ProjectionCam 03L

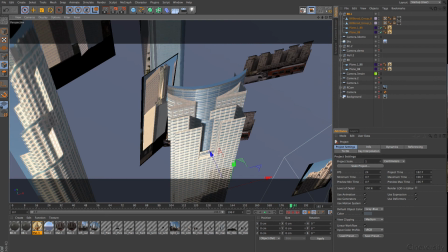(16:18)
But from the point of view where I was, I don't move the camera so much that this distance one would have any need to be really cleaned up or so. It just works.
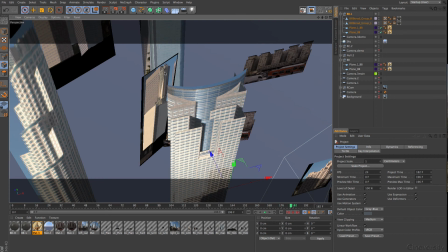(16:31)
And this building here, for example, in the background, the AT&T tower, was just too far away to bother at all with anything. And it's only short in the picture. So when the camera moves only along without unveiling really a structure, a 3D structure, then don't bother.
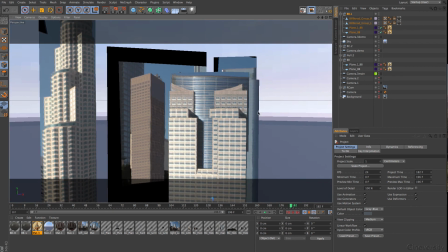(16:50)
A picture might be enough. And of course, check the scene always in terms of what would be interesting to you or what interests the eye from the audience, and there put your attention to it. I have to find here my main camera again, sorry for that.
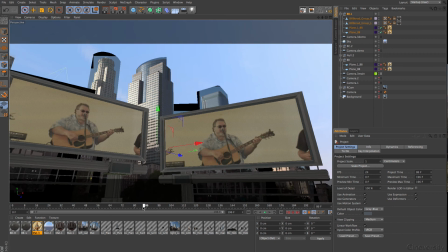(17:08)
And exactly where the main focus goes, there goes also the most energy for the picture.
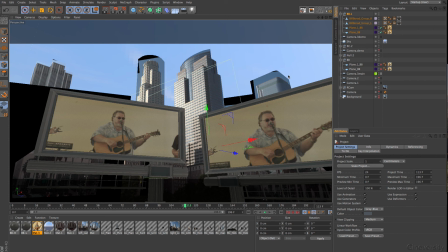(17:14)
Not to say that you can go really sloppy with anything that is a little bit on the border,
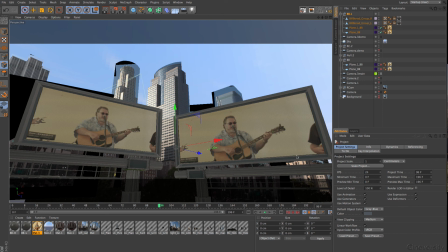(17:19)
but I try always to have these tiny little things here inside that gives a little bit parallax away,
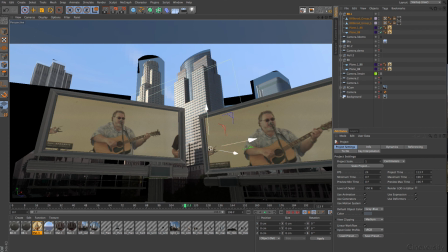(17:27)
and just to convince, not to say, hey, I'm here in the middle point and I give everything.
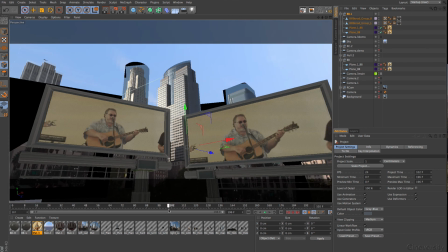(17:32)
It's these tiny little things. When someone goes here on that billboard and put your attention exactly on that spot, you want to have here that parallax, not here.
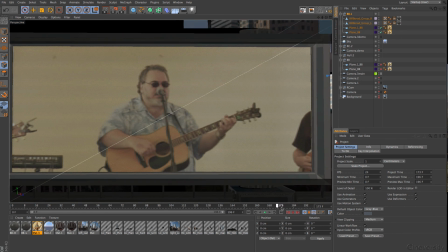(17:43)
And that's of course up to you how you create your scene and how you create finally that effect.
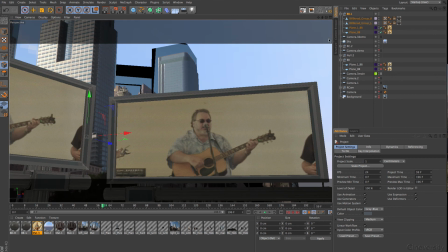(17:50)
Keep always in mind the audience is the one who can't really capture the whole frame here at once. There's always attention here or left or up or so. And you are the director and the cinematographer for that.
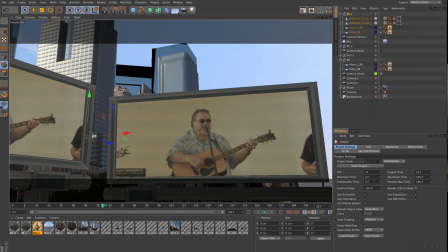(18:06)
You have finally to decide what they see, or you want, of course, what they see. Okay, that sums it up, and I say thanks for staying tuned with this long series. I hope I could share a lot, and of course I will give you some final words on the end.
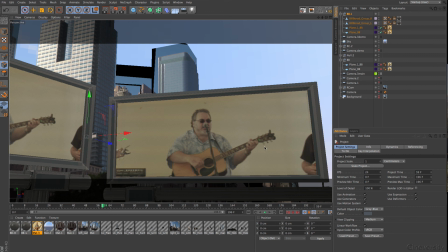(18:25)
If you want to listen to that or not, is up to you. No new material will be unveiled, of course.
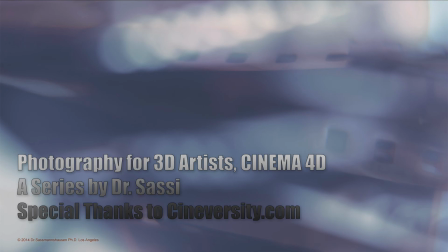(18:31)
Thanks for listening. Have fun.